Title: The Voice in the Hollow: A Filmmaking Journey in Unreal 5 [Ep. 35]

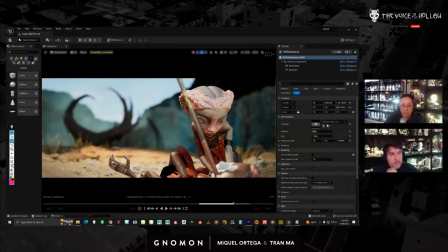54:56 But notice here, like, she doesn't lose any data, right? So there's always information in all the shadow areas on her face, on both characters.
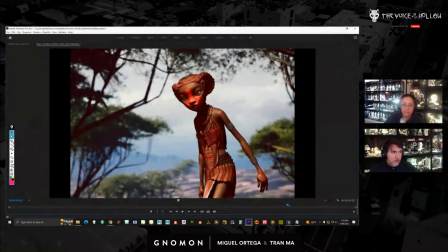55:08 And again, I need that to avoid this horrendous look here where it's all really black.
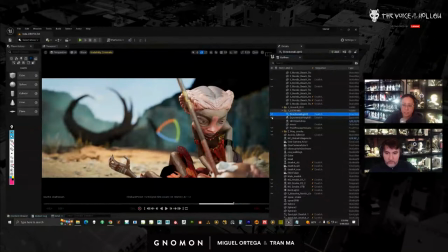55:16 And then what I do is I know that I need the directional light and I need the atmosphere.
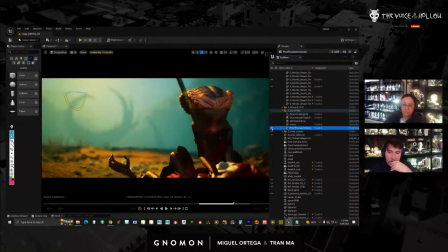55:23 And it's really bright. but my post process is bringing it back down. So if you look at this shot or the previous shot, they visually look consistent. They're similar, just the HDRI is filling in much more.
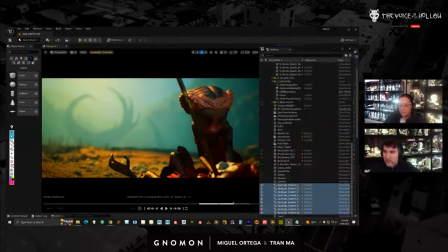55:39 And then on top of this, I have a bunch of spotlights here. And you can see that they're basically meant to fill in the form. So, you know, it never goes dark like this.
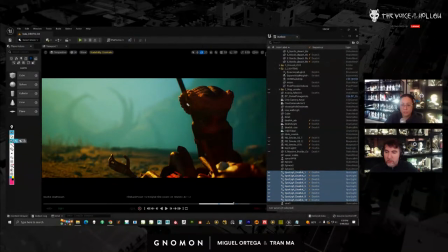55:54 So if you see this here and you take a look at her face, it just looks kind of flat and gross.
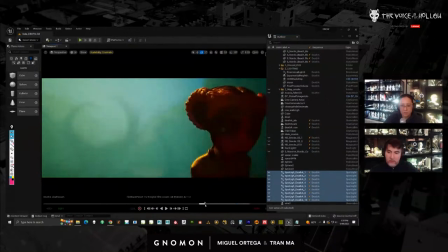56:01 Let's see if I can get up closer on this one here. So I try to avoid this because it never looks nice, right?
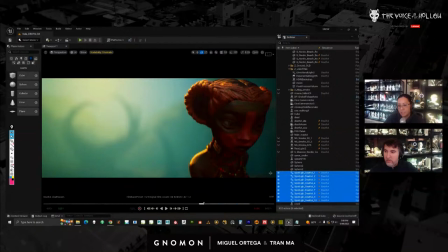56:12 In Unreal, I find, at least for this short, I need to give it that extra fill light, right? So I have a couple lights hitting her. Let's just take a look here.
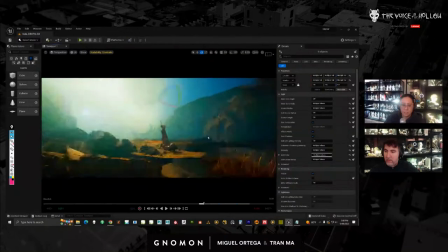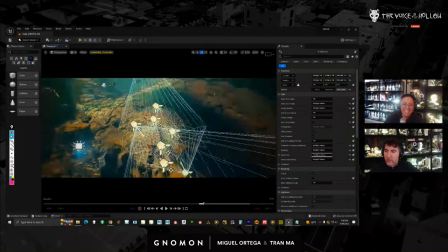56:31 I have a ton of lights here, not a couple. It's because she's running.
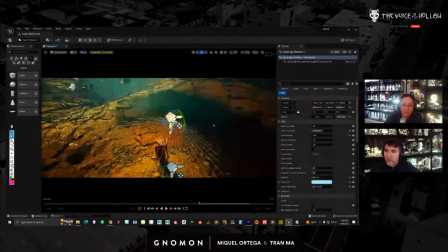56:36 So we have this first light here, which gives her a little bit of the light on her forehead.
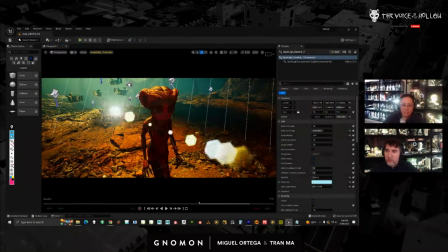56:44 So let me turn that on and off. Right, it's meant to be subtle, but it fills it in.
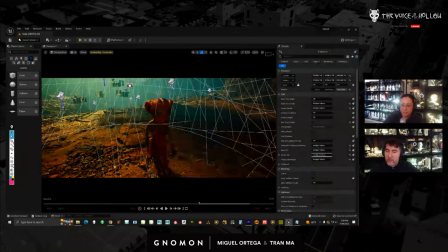56:53 Let's turn that off. I'm not sure what that light does. You can see there's so many lights, it's tricky for me.
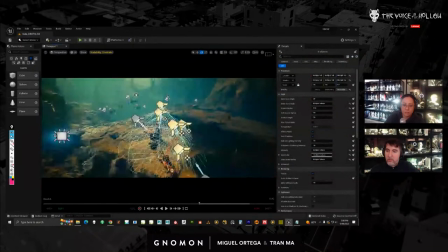57:03 But basically, they're all meant to just be like this kind of cool color that's hitting the top of her forehead.
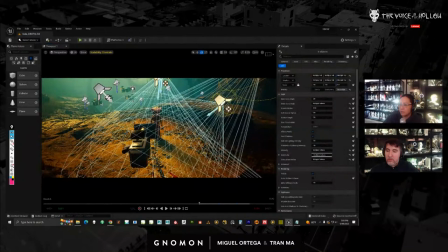57:12 Why is it hit the top? Because it kind of makes sense. So none of this I feel is like very accurate.
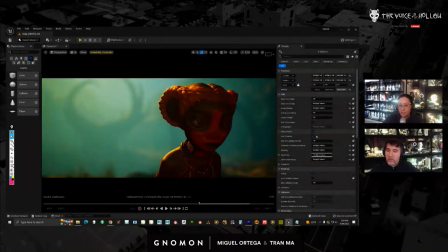57:21 What my thinking is when I'm doing this is I'm thinking, well, I know I can't do this because the face looks flat, right? And I need some kind of fill. So my options when I'm looking at this are, well, you know,
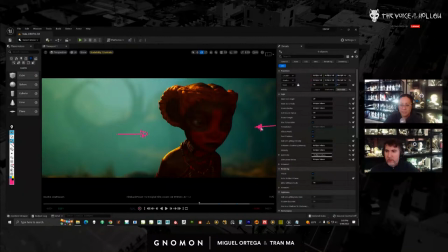57:38 I could hit the light from this side and this side of the face, and it could fill it in. The problem is if I start filling in from the side, she would just look like she's not in shadow anymore, right? She becomes too bright. It might make sense from the top because sun's coming from above.
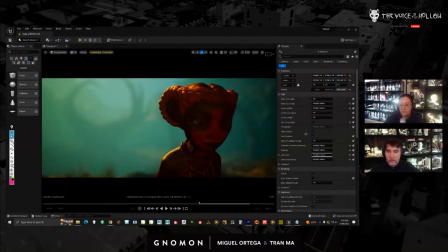57:59 So that was my kind of thought process. It's really just fake crap.
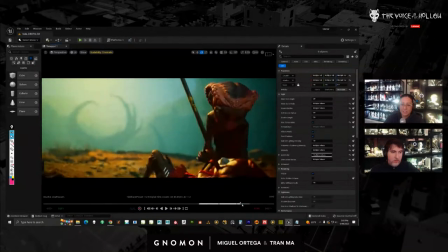58:06 And you can see, you know, she's in shadow, but she's never losing information. And then to top it off, I just throw in some fog. And this one here, I colored the material on it to be much more orangey, just to give that extra punch in color.
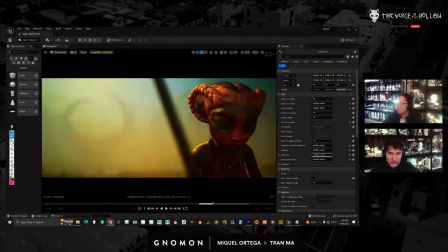58:27 Let me look at some of the questions.
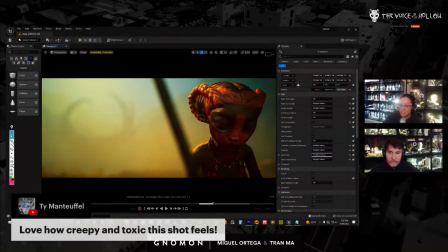58:32 Love how creepy and toxic the shot feels. Yeah, it's supposed to be kind of, it's green.
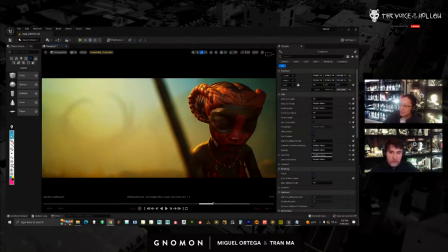58:37 So the sky in this location is always a little bit more green, just because it looks grosser.
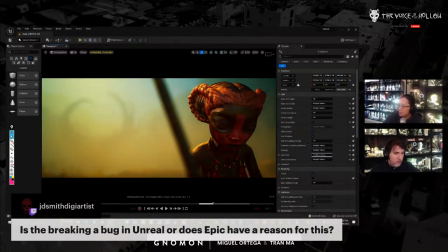58:45 And then another question, is the breaking a bug in Unreal or just Epic have reason? I think it's just a bug. It's like clearly looks like a bug. It's not just the HDRI. It's the HDRI. Skylight. And the environmental fog together. It keeps breaking the fog. Yeah.